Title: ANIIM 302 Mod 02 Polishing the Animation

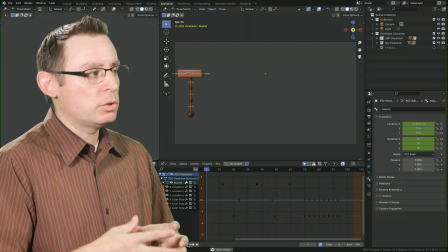It creates this kind of unexpected quality to our movements that it's intriguing and interesting.
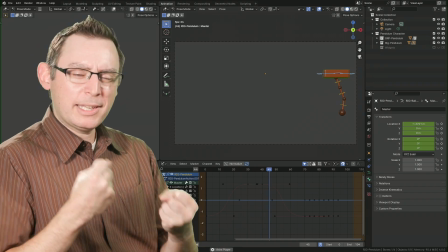It's not flat, constant, and boring. It's exciting because you can see that it's full of life and a little bit of energy.
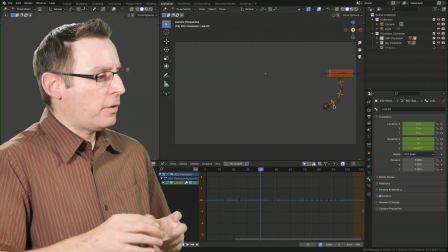All right, the other thing that I want to focus on real fast, since we're working on graph editor stuff, I really want to look at that weighted bowling ball down there at the bottom.
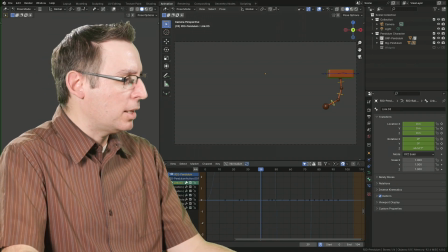I think there's some opportunity to create some really great interest in this. I know that I'm working on rotation values for this guy.
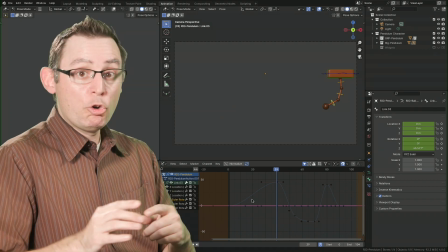Now, when it comes to working with rotation values, remember, we're going from 0 to 90 degrees or so.
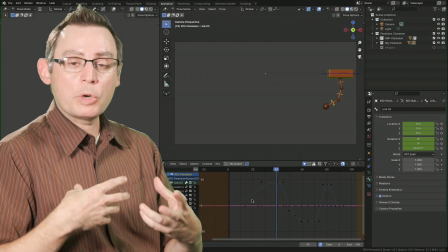It's degrees of rotation, radians of rotation versus meters.
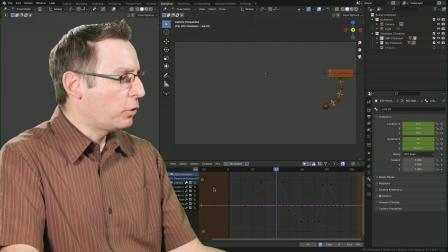So if you're looking at
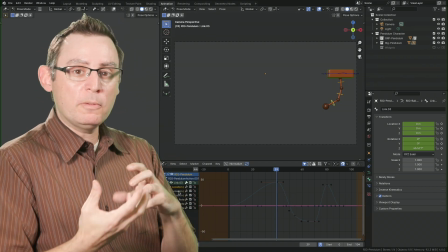X position data, that's meters of movement versus rotation, which is degrees of rotation.
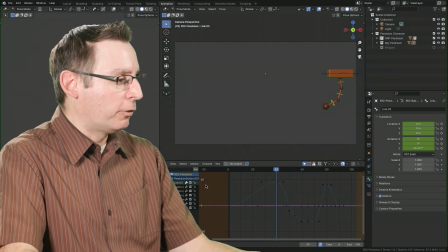So the values are going to be wildly different from each other. All right. So let's look at this guy. It looks like it's going to be Z rotation is going to be the one that I'm after.
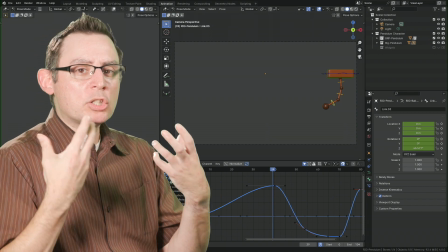Now, what I'm looking at here is that I want to create the illusion of nice, slow, consistent arcs with that weighted chain.
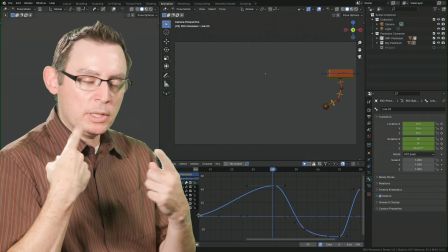I'm going to go through and evaluate links 1 and 2 using the same idea, but really I want to have nice,
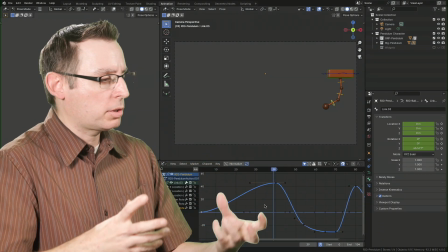slow interpolation, big arcs in here to create slow, consistent movement.
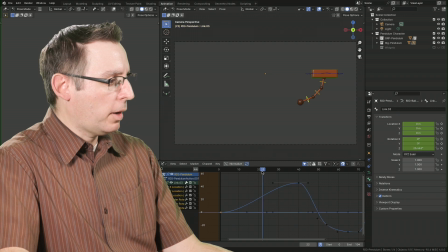Okay. Now, at the beginning of this, let's go to the first keyframe. Yeah, we want slow movement.
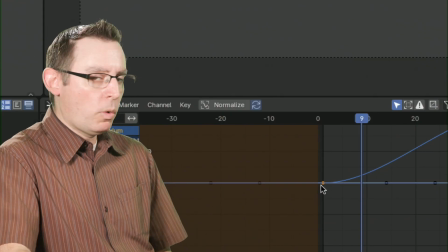Remember, this is like a roller coaster. So this is keyframe 1 for that third link, that bowling ball. Its slope starts to go kind of up. I think maybe a little too soon.
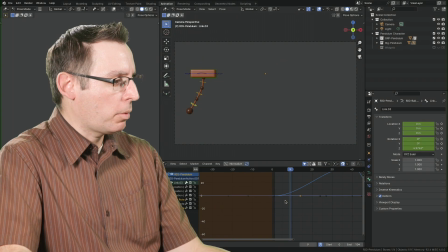What would happen to the illusion that we're crafting here if we were to scale that up? Have it be a real slow start. Ooh, I'm digging that. That felt good to me. I like that. I'm going to work on that second bit.
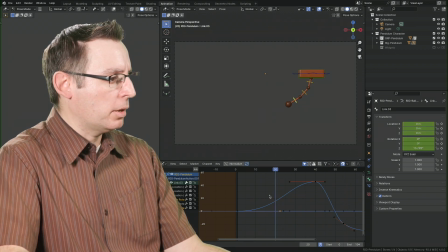Looks like it's moving a little too fast in here. But let's figure out that second bit.
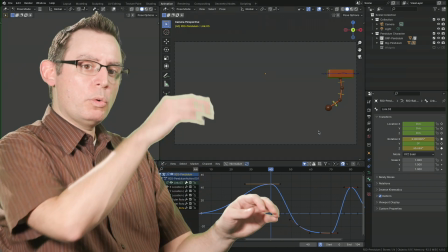Here's the second keyframe. And this is where we're starting to rotate kind of like off screen, where it does that little flip at the end.
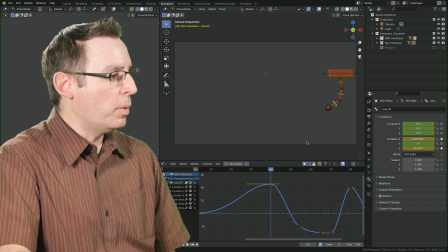That great little follow through of the movement before the block starts moving back that way. What if we grabbed that handle and scaled it this way, just to really slow down its movement? I may have gone a little too far.
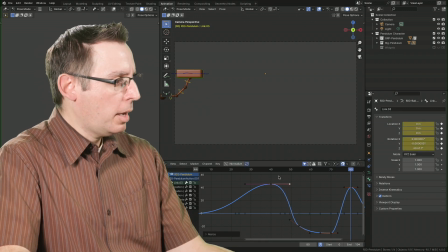Yeah, let's bring it back a little bit. May have gone a little too crazy with that one. Yeah, it's these small little details there and get us to where we want to go. Sometimes the graph editor does a great job of exposing problems that are animation.
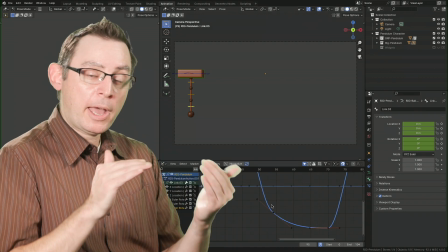When you see the function curves itself and how fast and slow we're transitioning between these values,
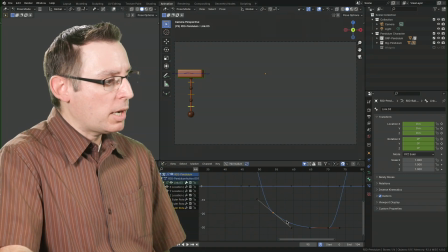we can often see some areas that are creating some bugs that we were maybe not even aware of.
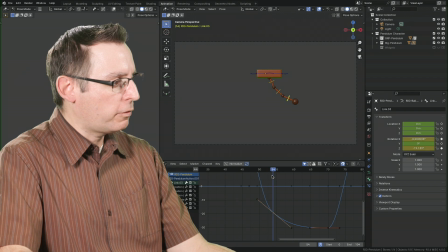Look at the way the curve is being drawn down here at the bottom. We have a keyframe here on frame 55 that establishes this pose that you see on the screen itself.
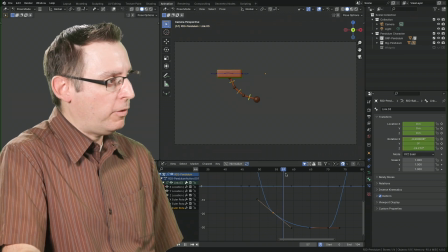And if you look at how it's transitioning between the keyframe on 54 and the next keyframe on 57, yeah, it looks like it goes way too fast on frame 70 there.
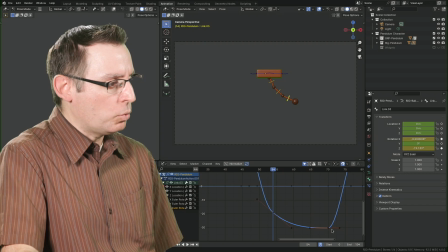So maybe we can make some adjustments. Sometimes the graph shows you where you need to make some changes to get those nice big sweeping curves.
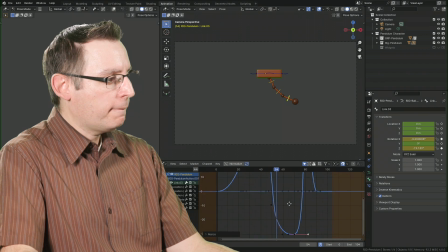Yeah, let's see what that gives us. Yeah, I'm feeling this. This is looking pretty cool. I may even want to change the location of this keyframe.
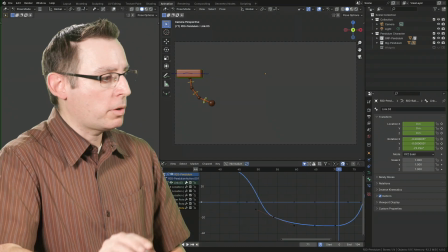And this is one of the fine-tuning things that we can do in the graph editor to give us some really great results.
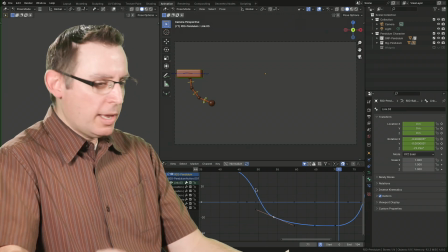If you look real carefully, the curve comes down, and then it kind of does this little hump in there.
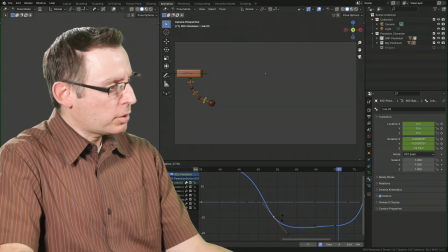Well, what if we change the rotation of that just ever so slightly to create a much smoother curve?
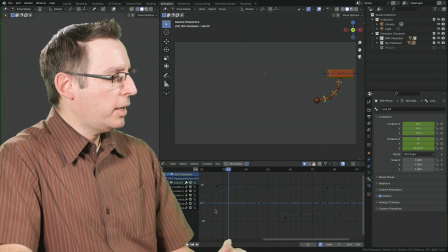Let's just see what that gets us. I don't know. Let's find out. Oh, yeah.